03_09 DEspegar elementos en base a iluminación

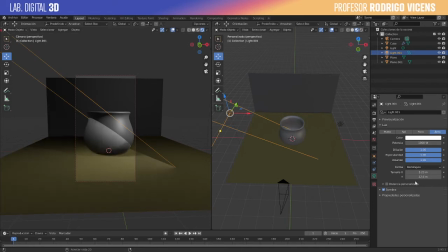254s
ah que bien, ya empezamos con el taladro ya siempre
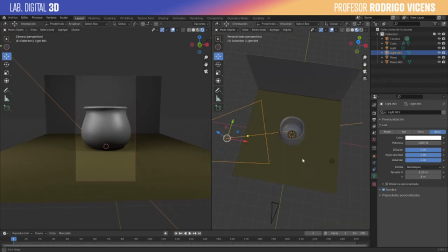268s
es bueno ir trabajando con con dos más vistas de modo de que
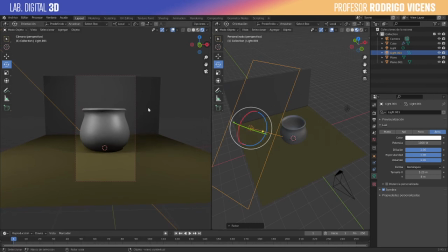280s
vayamos viendo sea fácil de manipular acá y podamos ver los resultados sin problema al otro lado entonces si yo agarro esto, esta luz y la traigo para acá atrás
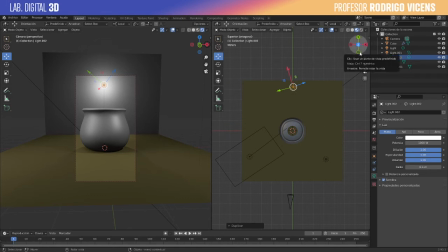eso puede parecer como que tiene un brillito, porque finalmente es una luz podemos cambiarle el color si queremos algo un poco más cálido,
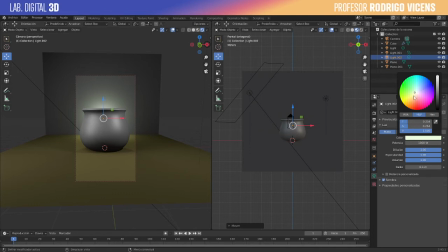317s
y aunque sea un color muy parecido digamos el fondo, igual vamos a generar una separación, va a seguir siendo el mismo material, o un material muy parecido
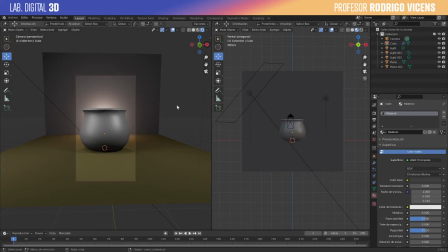333s
y eso genera una separación, si quiero más separación ahí, o quiero una separación distinta, lo que puedo hacer es iluminar de manera distinta Voy a duplicar esto y lo voy a transformar en un foco.
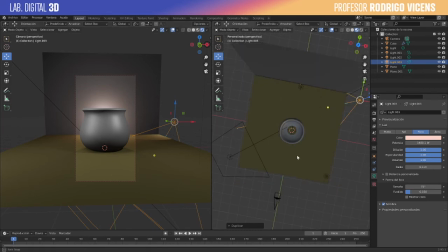350s
Ese foco lo voy a apuntar directamente hacia acá. Y fíjense, fíjense ese recorte. Podemos cambiar un poco el tamaño del foco para que no afecte tanto al piso, sino que afecte mayormente al objeto.
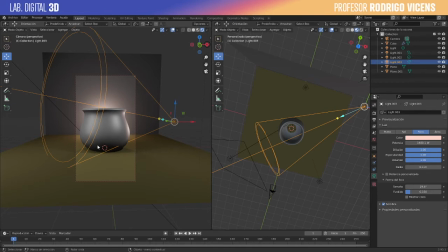369s
También recuerden que esto posiblemente va a generar nuevas sombras. si no queremos esas sombras nuevas sacamos este elemento de la sombra vamos a aumentar la potencia cambiar la luz el color que va
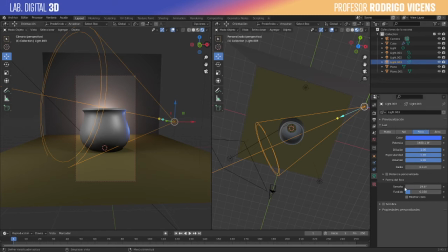388s
a generar ese recorte vamos a aumentar el power vamos a poner que si yo 3 ya y si vemos esto en procesar
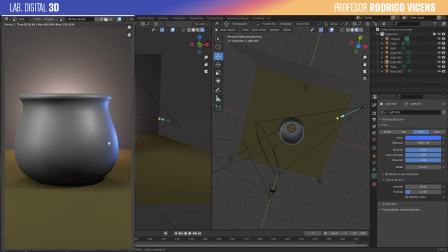405s
Esto ya se separa bastante del fondo Aquí obviamente mucho más De lo que se separa acá arriba O sea acá al costado
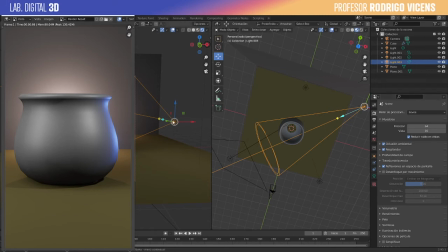419s
Acá vamos a aumentar Todavía más el poder The power
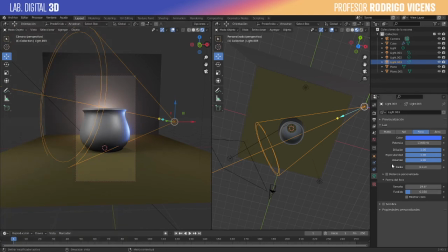437s
Y eso también si tenemos el resplandor activado Va a ir generando ese resplandor que bueno, puede que le guste puede que no le guste pero en cualquier caso con o sin resplandor se va a generar esa separación